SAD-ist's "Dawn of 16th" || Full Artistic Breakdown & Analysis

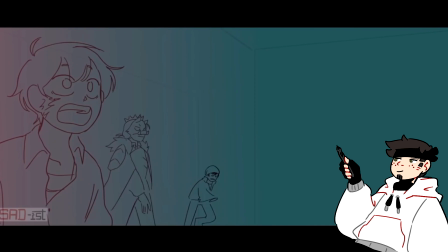20:39 In fact, let's watch from here all the way through. So we have the spinning shot.
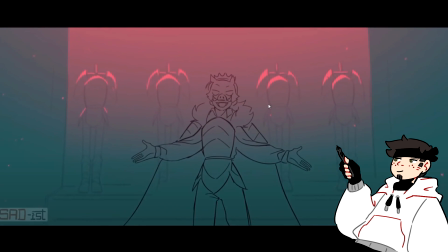20:46 We have the zoom in. Ooh, wait, let's look at that. Let's look at that. Look at Techno's cape.
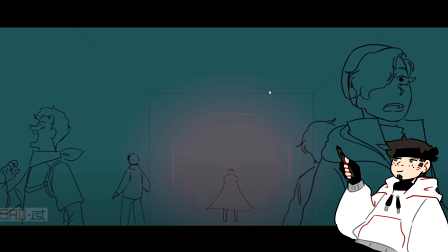20:51 Look at Techno's little cowl. I didn't notice that. Yeah, look at his little cape move. Look at his little cape move.
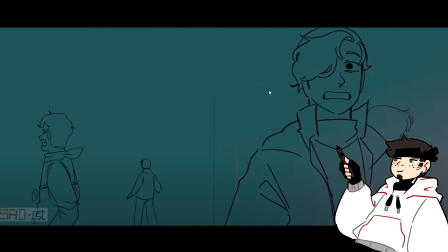20:56 Oh, that's such a flourish. That's like, it's almost a flex at that point to just animate that cape.
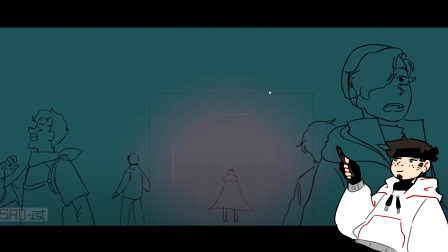21:02 Like, you're not gonna really notice it, you know, but it adds just a little extra movement in the scene.
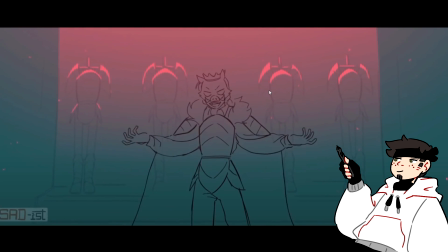21:09 Oh, and then we have the zoom in. Oh, that's so good. Oh my gosh, she's so talented.
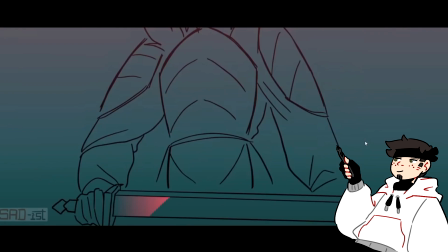21:14 She's so gifted. Not just gifted. She's just freaking good. She worked her butt off to get to this point.
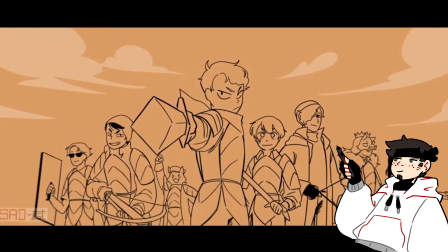21:20 Passing the sword, boom, transition. I love the characters.
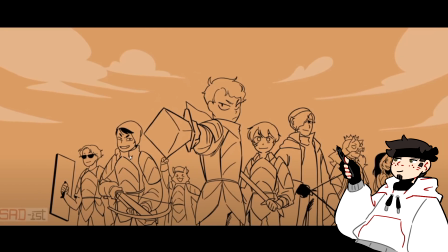21:25 I love all of them. And then also kind of little note that's just, you know, attention to detail. Eric doesn't have his crown anymore because he's not king anymore. We get shots of each side.
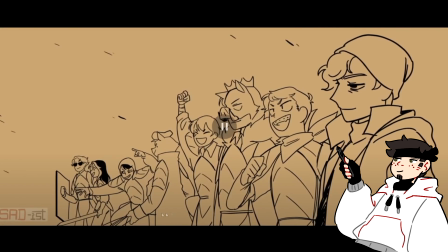21:36 Really great shot. Followed by another really great shot. Quackity's oh my god.
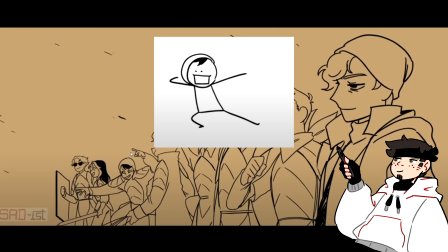21:43 This pose is beautiful. I think it's a reference to his like bazinga pose from the Dre SMP animation that she did.
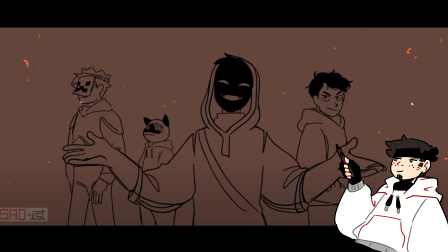21:51 Badlands boys. Once again, amazing character design.
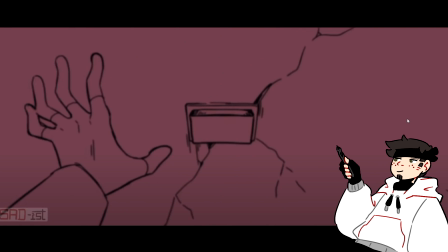21:56 Simple. Let's talk about this shot. The slamming hand against the wall. We get a really nice smear frame. Slams into the wall. At the same instant that it that he slams it into the wall, we get the camera shake.
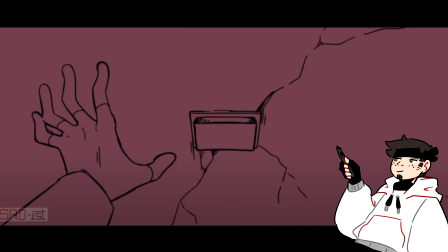22:13 So it feels like the room is shaking, right? We get the shake, boom, and it slams in. We get a really quick transition where it pulls back, and we're looking at his arm,
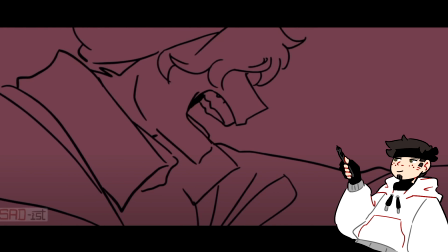22:26 and then the cleanest lip sync in the whole thing, which I'm not gonna try to go through and break it down,
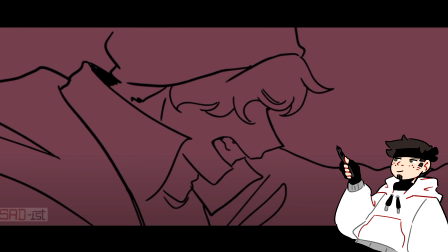22:34 but you can watch. Like, look at that. I was kind of pausing to interrupt a little bit. Let's just watch that lip sync.
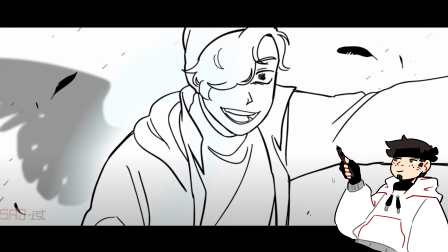22:42 Look at that. Wow. And once again, we're also seeing here that chin movement. Look at how when Wilbert talks and his mouth kind of is brought forward a bit, it's not even the chin moving down. It's literally this bit here kind of moves. This bit moves forward.
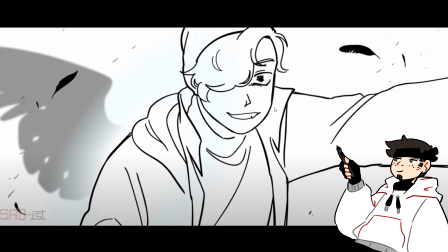22:59 Oh, that's such a nice detail. Yeah, look, it goes in like a little bit of a U, right? It's back here, and then down, and then over. Oh man, and then back down again. That's so good. And then we're avoiding the elephant in the room, or the bird in the room at this point.
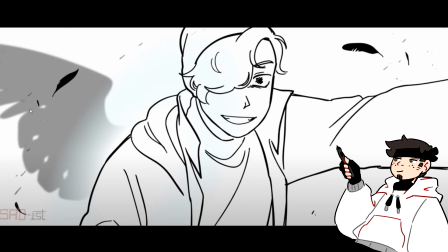23:16 The crow feathers, the fallen angel dynamic, where we have kind of a bit of symbolism here, where the angel wings are also sort of on Wilbur at this point, because he's like a fallen angel, you know, falling from grace, clicking the button, and then it transitions, boom, into Filza.
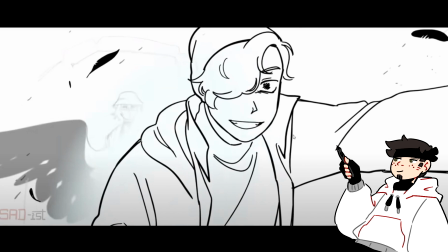23:35 This is the best moment. Oh my god. The other moment was the best moment, but this is like, oh my goodness.
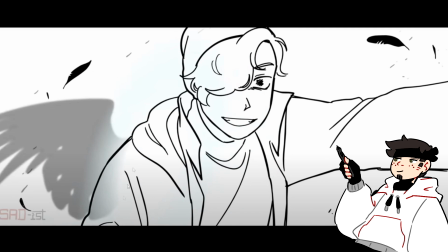23:41 And here, this is actually a very good backing theory to my previous point. She's definitely not coloring in these characters. This is purely line art on a layer. There's no color fill. So she's probably using some sort of white, maybe a white soft brush, or some sort of soft eraser brush or something.
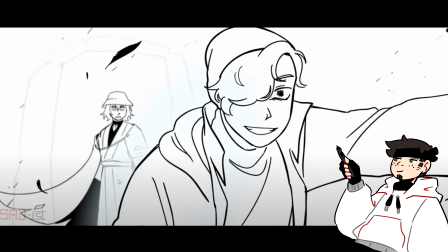24:02 Or maybe yeah, I'm gonna guess this is a white, or this is a soft eraser, to once again show depth, but also just to clear out the lines from where Will's body is.
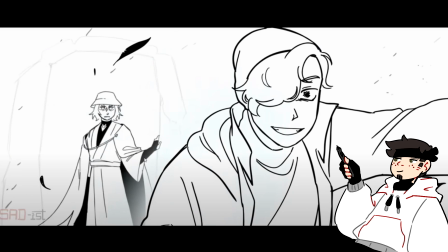24:15 It could also be a white soft brush. I'm not sure. It's either that.
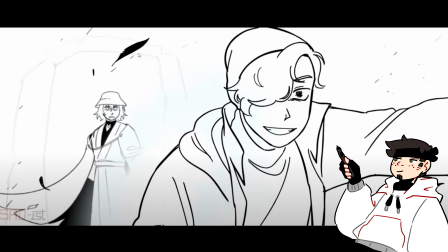24:20 It's one or the other. We also get another example here of low opacity background lines, right? I don't think that this is in a different color. This is just a lower opacity for the arch. And again, clipping through the wing, but it's fine because nobody notices, right?
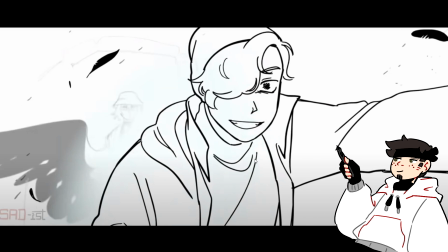24:38 So, but the wing transition is super sick, right? It folds into, I love Filza's character design, I think everybody does.
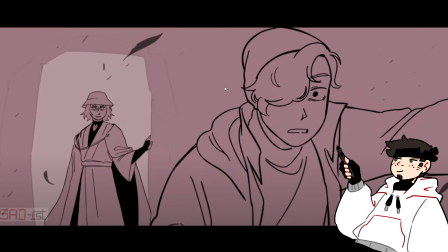24:46 The very sudden mood change by just removing the feathers too and going straight into a red background.
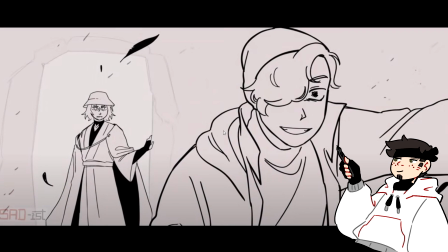24:54 I'm guessing that all of her backgrounds are using color cards. And color cards have this cool thing where you can add keyframes.
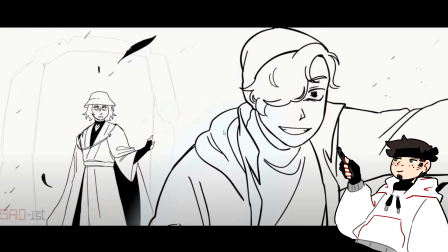25:02 So this keyframe is white, and then a couple keyframes down,
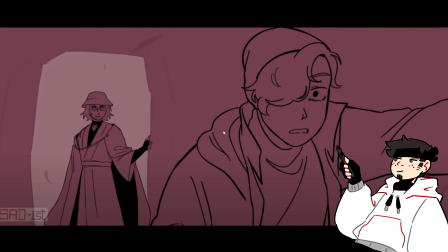25:07 this is probably the first frame that she has where it's the proper color she wants. And so Toon Boom will automatically kind of gradient over or transition over to that specific color that you want. So that's probably what she's having here. And then probably another keyframe for a darker background when it goes into this shot.
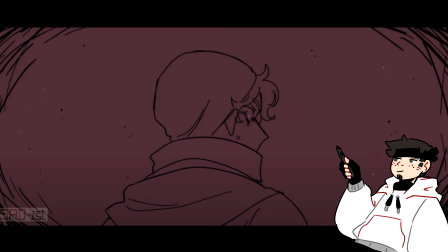25:26 We get the zoom in, we get the scratchy lines that she's had in some of her other animations before. This is fairly used by her in some of her other things to kind of show a bit more intensity to the shot.
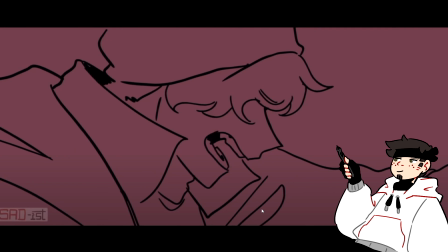25:38 Oh, and then also you can kind of see, where is it? He has this, he has a little bit of spit, I think.
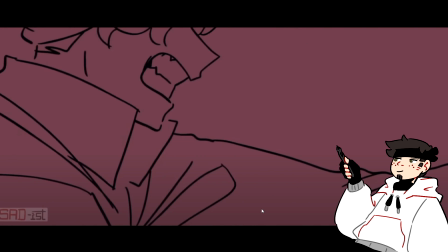25:45 Did I just see that? Is that what I saw? Yeah, look at that.
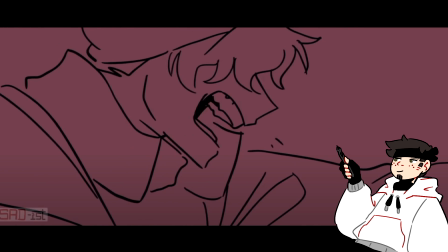25:49 Adding to that aggression, that sheer aggression in his voice.
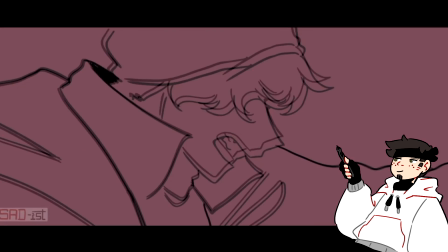25:55 You get a little bit of that spit. That kind of gives it that extra bit of, oh, look at this shot.
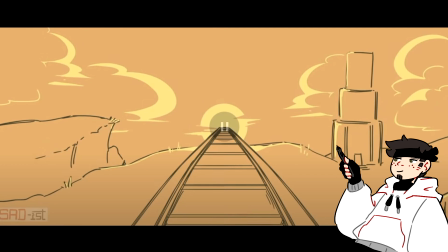26:01 It's so good. Ooh, and did we see that there?
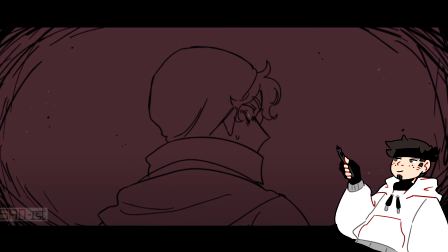26:06 Seeing that little, it glows up and then it goes back down before the transition into the next shot.
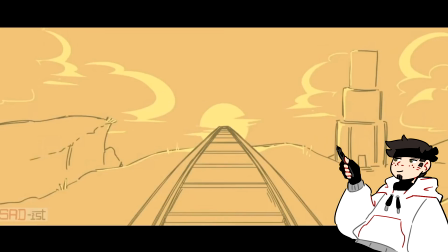26:13 It kind of flashes the colors. Ooh, that's so nice.
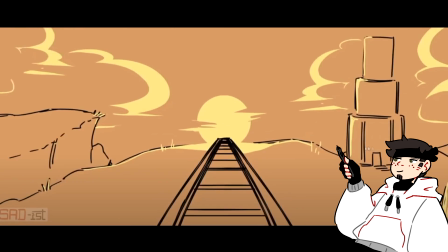26:18 Then we're at the railway or the bridge to Manberg. We zoom into it, and then I'm pretty sure, was that color?
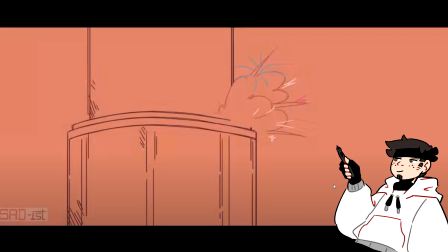26:27 Yeah. So the color she uses to transition into the fireworks shot, she uses red, blue, and then white, which are the colors of the fireworks.
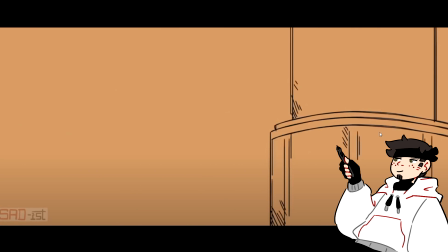26:36 That's really clever. I didn't see that before. Boom.
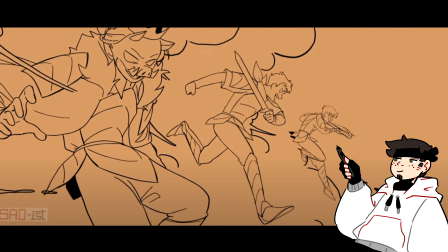26:40 And then this shot is a reference to the shot in her first SMP War animatic. Or at least it's a very good parallel. If it wasn't intentional, I'd be surprised, but I'm pretty sure it's intentional.
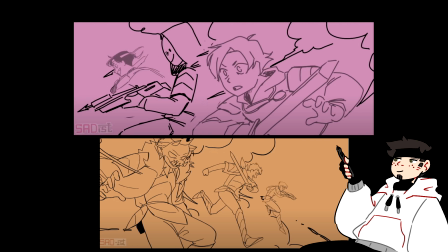26:51 I'll put a little screenshot of it on the screen in case you don't remember which one.
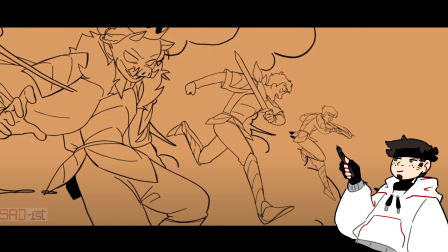26:55 But this is a beautiful, beautiful, beautiful shot that parallels the other one. And it's cool because you can obviously see SAD-ist's improvement as well when it comes to animatic, going from that one to this one.
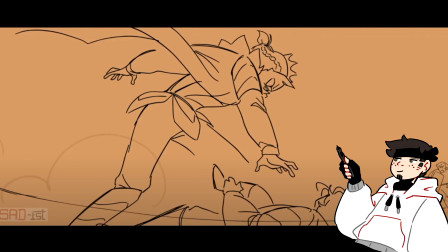27:07 We get this lovely shot of Carl being bodied. Oh, man.
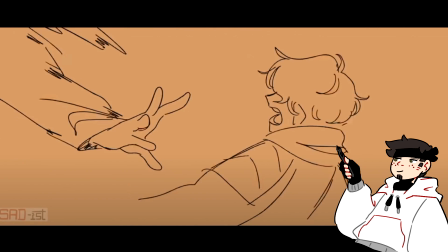27:14 Man's got slammed. And we get this cool smear frame. Smear, hand, slam.
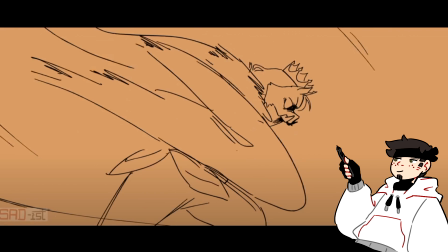27:22 Oh, it's so good. When you have the frame where Carl is just a blob, that, like, this is Techno's hand.
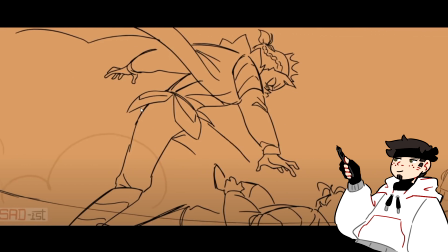27:31 He is getting thrown. And again, we get that smoke. That's this lower opacity, right? Slammed into the ground, the poor guy.
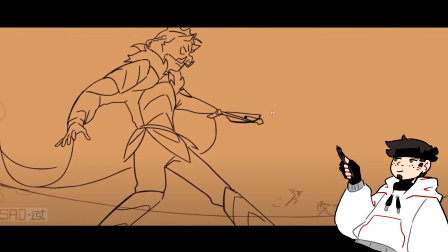27:42 If you're watching the animation, the crossbow shot, boom, lines up with the music beautifully.
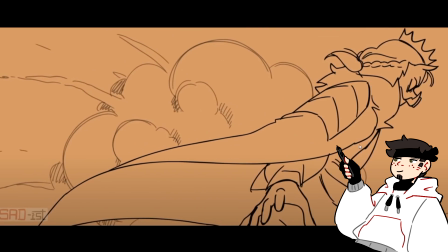27:48 We have these moments where Techno kind of pans across the screen. This is fairly easy.
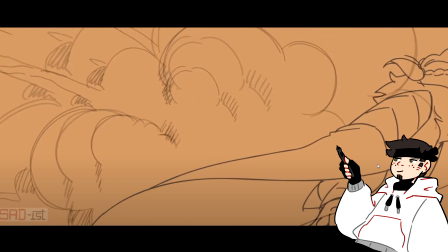27:53 That's fairly easy to do in Toon Boom, where you can kind of have the characters pan around and move around with keyframes and such using like pegs, which I'm guessing is what she does.
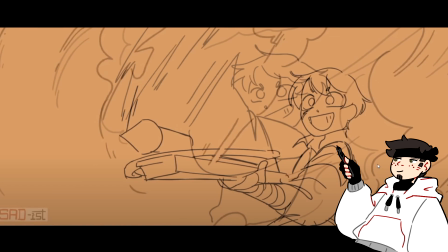28:02 Tubbo being trigger happy. Oh, it's so great. Again, we get a couple smear frames.
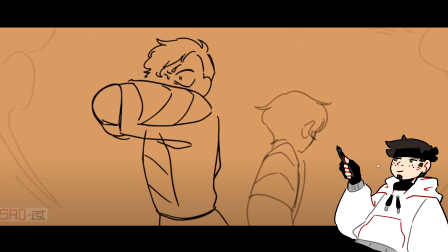28:07 It lines up with the music. This is what I wanted to talk about. This is what I wanted to talk about. Tubbo, moving backwards, becomes lower opacity. The lines become lower opacity when he goes to the background.
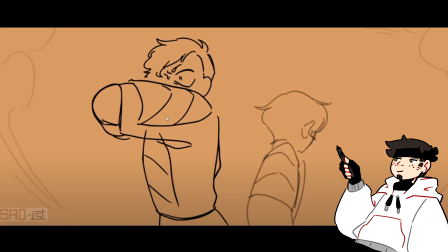28:21 And it's showing depth because now Tommy moves forward, right?
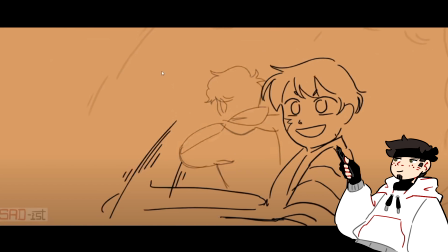28:27 I think. Yeah, look. Tommy, lower opacity lines. When Tommy moves forward, he becomes full opacity.
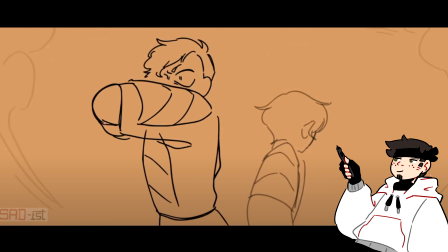28:34 Tubbo becomes partial opacity because it fits with the background opacity. And it gives us that depth. It gives us it. Now, if those were full opacity, would we be able to tell that they're moving, they're turning like that?
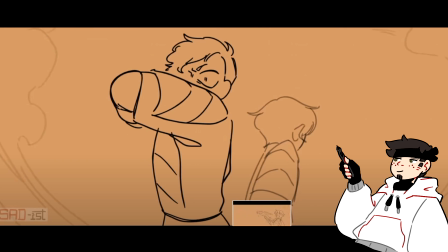28:49 Probably. Does adding the lower opacity add so much more to it?